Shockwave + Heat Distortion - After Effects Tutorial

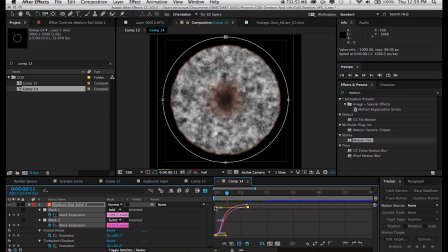And I have a full tutorial on the graph editor and making animations sort of a little bit less rigid and linear.
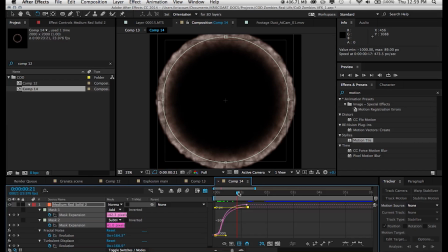So definitely check that out.
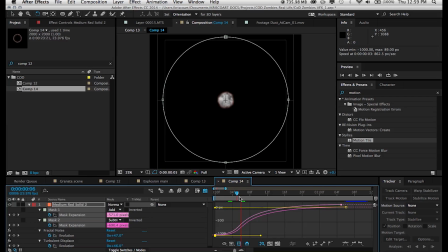But that's pretty much all I'm doing is I'm adding a little bit of fluidness and making them a little bit more dynamic and realistic by making these adjustments.
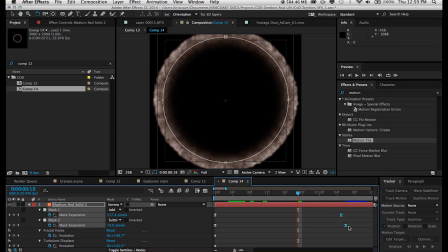So just optional, but it helps with the animation.
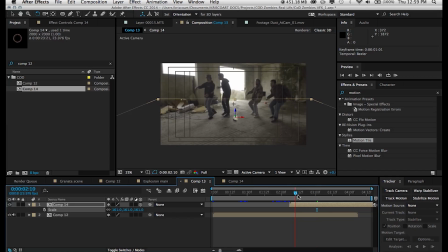Next, I'm gonna create a mask so that I can hide the portion of our shockwave that's supposed to be behind our explosion.
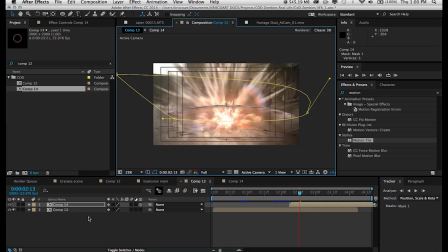So set that to subtract and then, feather it out so that it's not just a sharp line. And now we have something that's looking pretty good. We have this this nice shockwave expanding.
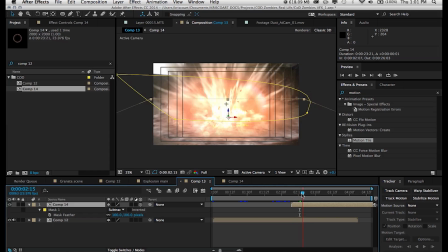And at this point, you could be done. You could set this to screen, mess around with the opacity, and you have sort of this smoky, dusty shockwave, that definitely adds a lot to the impact of your explosion if you decide to, you know, make it subtle enough and not too obvious.
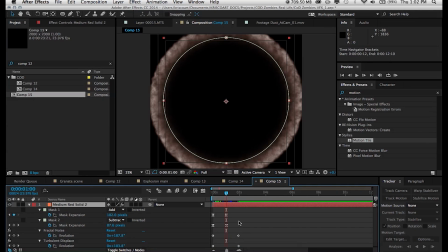But what we're going to do is I duplicated the composition that we had for our shockwave element, and I'm just adding a different type of shockwave.
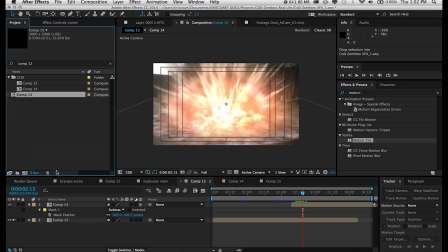So this one's a little bit thicker. So again, you could just be set with the shockwave being on the floor. I just want to create a different one just so you can see that you can create as many of these as you want.
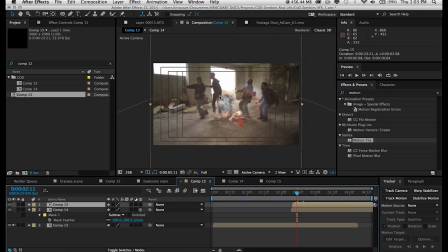You know, depends on preference and whatever you feel like throwing in there, however many shockwaves, you can do whatever you want.
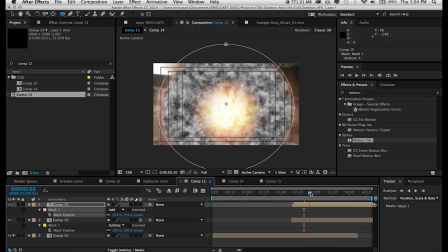So whether you have one shockwave or multiple ones,
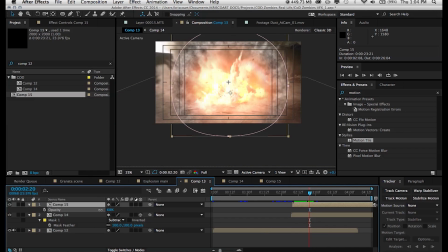it's important to group them in a composition so we can pre-compose these two different composition of our shockwave assets that we created.
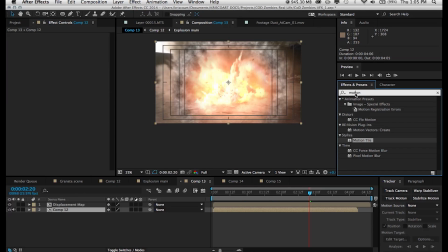And then we're going to add a displacement map effect on our footage layer. In this case, it's comp 12. That's the composition that contains the footage and all the explosion assets that I pre-composed in the last tutorial. So now we want to tell this effect to look at the displacement map composition that we created containing our
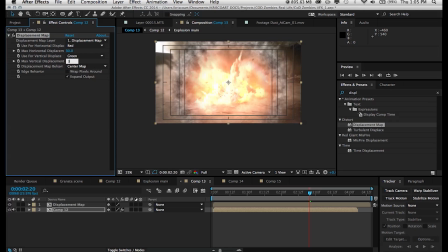shockwave compositions. And once we do that, we want to set the use for horizontal displacement to lightness, as well as the use for vertical displacement to lightness. And once we do that, our effect is pretty much done. So it's very subtle, and if you want to make it more obvious, you can always change the
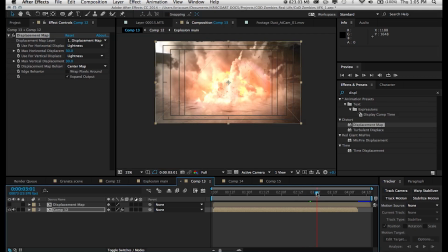contrast of the fractal noise in the shockwave assets, but that all depends on what your scene requires.
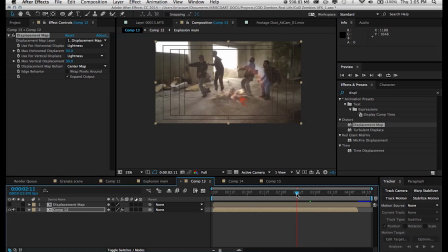So essentially what we're seeing is just a little bit of distortion in the air.
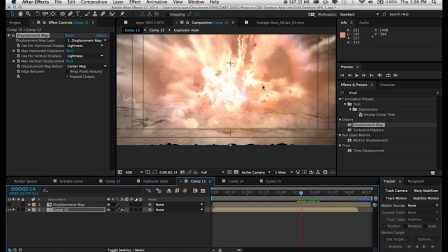It's very subtle and just adds a little bit more impact to your scene, and it also blends all the layers in a little bit better.
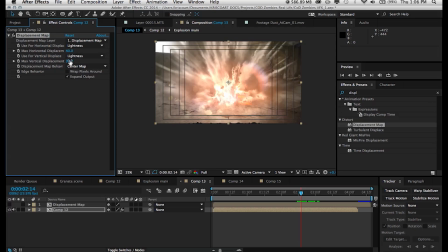And of course, another way to exaggerate this effect is by increasing the amount of max horizontal and vertical displacement.
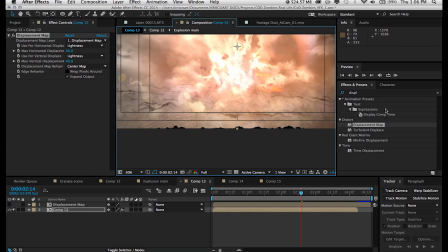But you can see that on the bottom here and sometimes on the edges, depending on how much you increase this value, it might start to sort of distort the edges of your frame, sort of cutting them in a weird way. So we can fix this really simply by adding a motion tile effect, placing it before our displacement map,
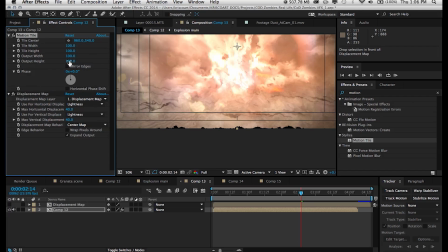and just increasing the output height and output width just a little bit and set it to mirror edges.
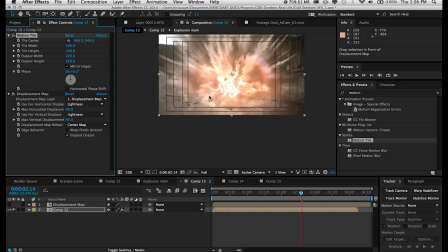So essentially what it does, it just tiles our footage vertically and horizontally.
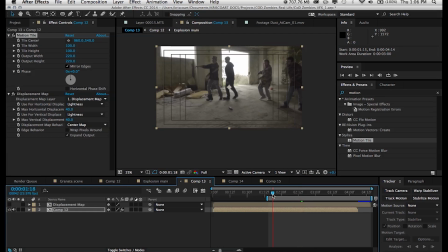It just repeats pixels and mirrors them. So now we don't have any holes because it has more information to play with. And that's pretty much it. That's how you create a shockwave. Now again, you can use these techniques and apply them however way you want.
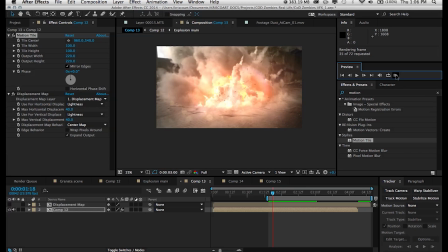In the VFX Bro tutorial that I mentioned earlier, he applied these same techniques in creating sort of a slow motion
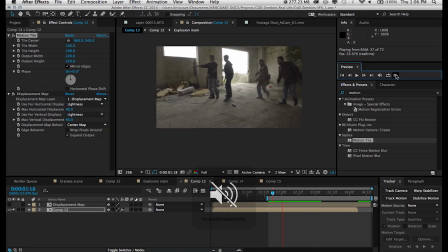gun burst effect, which is something that I've also used in the past. There's just a ton of uses, and in this case,
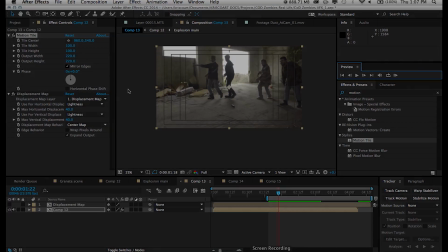I just use it for adding some extra impact and adding this shockwave feel and heat distortion to the explosion.
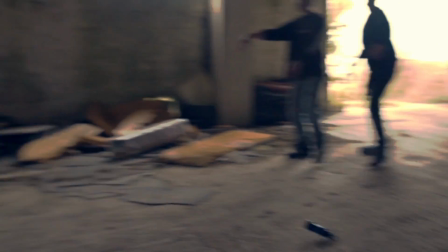All right, guys, that is it for this tutorial.
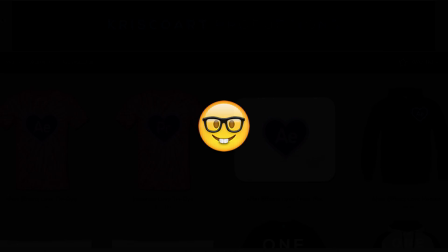But before you go, if your life is sad, lonely, and nerdy as mine is, then check out these t-shirts that I made exclusively for Valentine's Day.
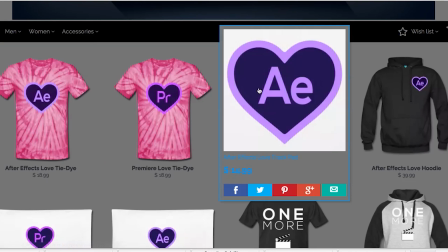They might be up for a limited time only, so go ahead and grab them while you can. It has just the After Effects and Premiere logo changed to a heart.
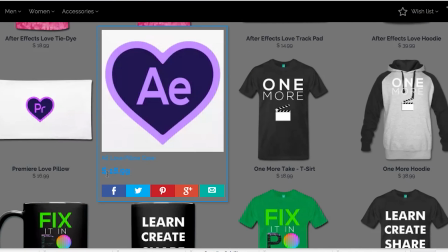And you know, that pretty much describes my life on Valentine's Day. So check them out. I've created some pillows that match with After Effects and Premiere.